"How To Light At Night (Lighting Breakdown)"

Hey there. Happy Wednesday. This week, honestly, I legit just kind of wanted to practice something that I feel like has been a hard thing for me to light, and that is a scene where it's nighttime and the scene is being lit by some sort of source like a phone or something, and then they turn off the phone, but then you can still kind of see our character with light, but it still feels like all the lights are off, if that makes sense. So here's the shot that I came up with, and then I'll kind of walk you through how I went about doing it.
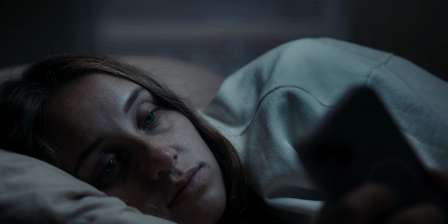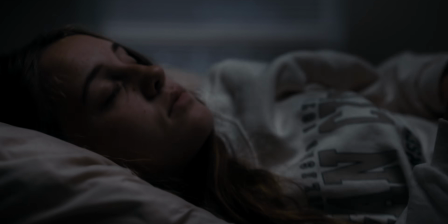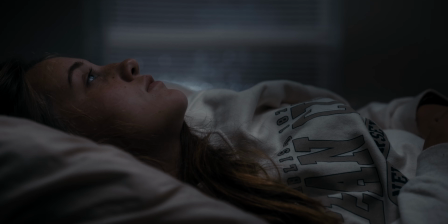(0:34) I am no magician, I've got no crystal ball.
So overall, I'd say it's pretty decent, and it's definitely better than I've done previously, so I'd say that's a win. But kind of getting started how I went about doing this here.
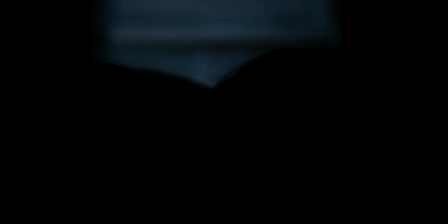(0:47)
The first thing I set up was kind of what was going to be motivating the entire scene with when the phone was off, which was the kind of outside nighttime light. And I didn't want it necessarily to be moonlight, but I wanted it to be something kind of cooler, maybe like kind of one of those like uplight street lights that you kind of see outside of houses or outside of buildings.
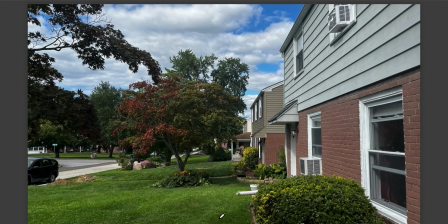(1:03)
And so what I did for that, and I forgot to get BTS of this, so my apologies, but I had an Ambilight Pavo Slim outside kind of pointing up towards my window. I had it set to 5600 Kelvin at 100% and just kind of let that rake across the shades.
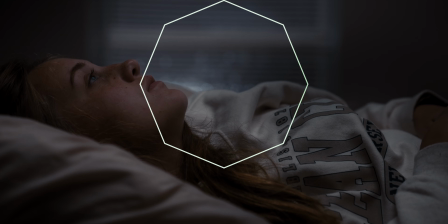(1:16)
And there was actually some like beads of rain on the windows, which gave us some nice bokeh in the background.
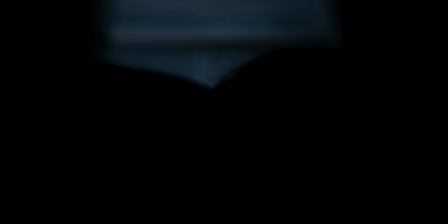(1:20)
But basically that light there then was going to be kind of the motivating light for when the phone light was turned off. And so that way we could have some sort of ambience in the room, because without any sort of ambience, it would just be pitch black. So we needed something to motivate just like the tiniest bit of light off of, so you could see what's happening in the room once the phone turned off. From there, I added some lights inside that would then carry that light that was outside throughout the room, because just having that one light outside is not going to kind of lift our whole base ambience of the room up enough to be able to see what's going on.
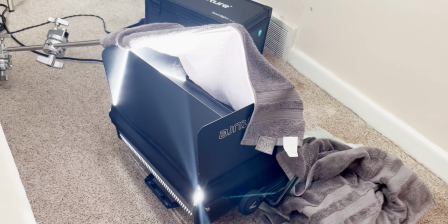(1:49)
So for this, the first light that I set up was a Nova 300C with the barn doors on it,
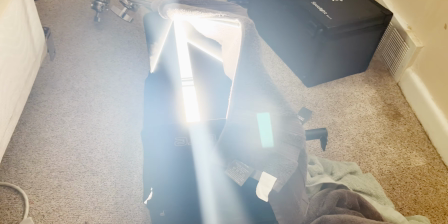(1:56)
and then I kind of pushed those in until it wasn't spilling on the walls and just kind of hitting right up into the ceiling. And so I had that just laying on the ground and just barn doored it in until it was just hitting above on the ceiling, so that way we got a nice
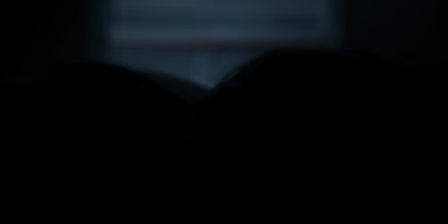(2:08)
directionalist ambient source kind of in the back of the scene there.
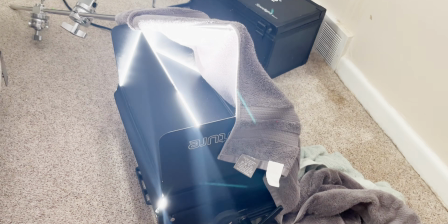(2:11)
And then I actually did also have to kind of flag it off with a towel and put some towels underneath of it to angle it correctly to really not hit anything else but the ceiling straight above it. And that light was also set to 5600 Kelvin at about 50%.
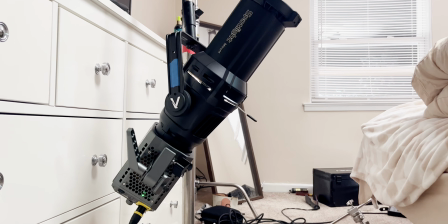(2:22)
The other light that I used to kind of continue that ambience was a 200D in a spotlight mount, just bouncing right into the ceiling right above Maddie's head. And that was kind of to, again, keep carrying that ambience throughout the room.
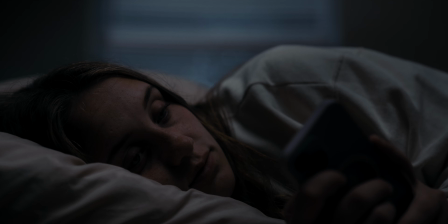(2:33)
And the reason why I had it bounce right above her head is because I wanted to still get some sort of light and shape on her, but not make it feel like there's a source above her. So this was a little bit of lower percentage. This was at about 30%. And this is also at 5600 Kelvin, just kind of, again, helping to carry that ambience throughout the space.
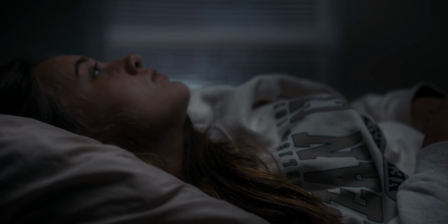(2:47)
So when the phone turned off, you'd still be able to kind of see what's going on, but hopefully not feel like it's like some sort of, unnatural source.
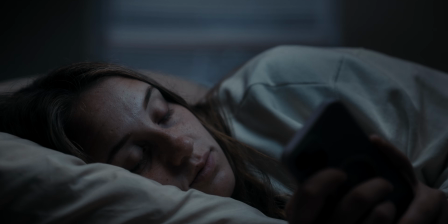(2:54)
After that, the final light that I added was just to do that kind of phone light gag. And so originally I did try to use the actual phone itself, but because I was ND'd down super far, the amount of light that was needed was not enough coming from the phone.
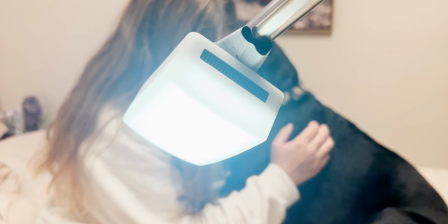(3:08)
So I had to supplement that with an additional light, and so I ended up using a Aperture MC with a little softbox thing on it, and then I just kind of taped that to the end of a C-stand arm and positioned it just right above that phone there, kind of shooting down at her face, kind of trying to get the similar angle as to where the phone light would be coming from.
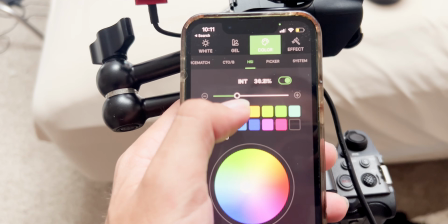(3:23)
And then on my phone, during the shot, I just controlled it, moving the slider up and down to kind of make it flash and flicker like she was watching some sort of video. This light here, I did have a different color temperature than all the other lights.
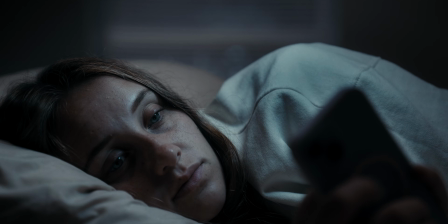(3:34)
This was at kind of like a bluish hue, just to kind of get some color separation and make it feel more like it's like, I don't know, a cooler phone light. And yeah, that was it lighting wise. We can talk a little bit about camera settings, just so you know kind of what I was sitting at there.
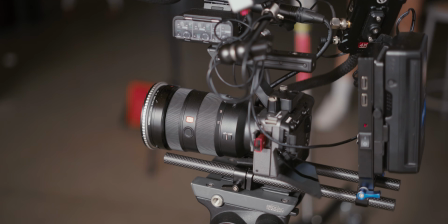(3:46)
For the camera, I was shooting on my trusty FX3 2470 setup, like I do all of my videos. For the actual kind of settings of the camera itself, I was shooting this at 12,800, which was not necessary, but it just made kind of setting the ambience easier.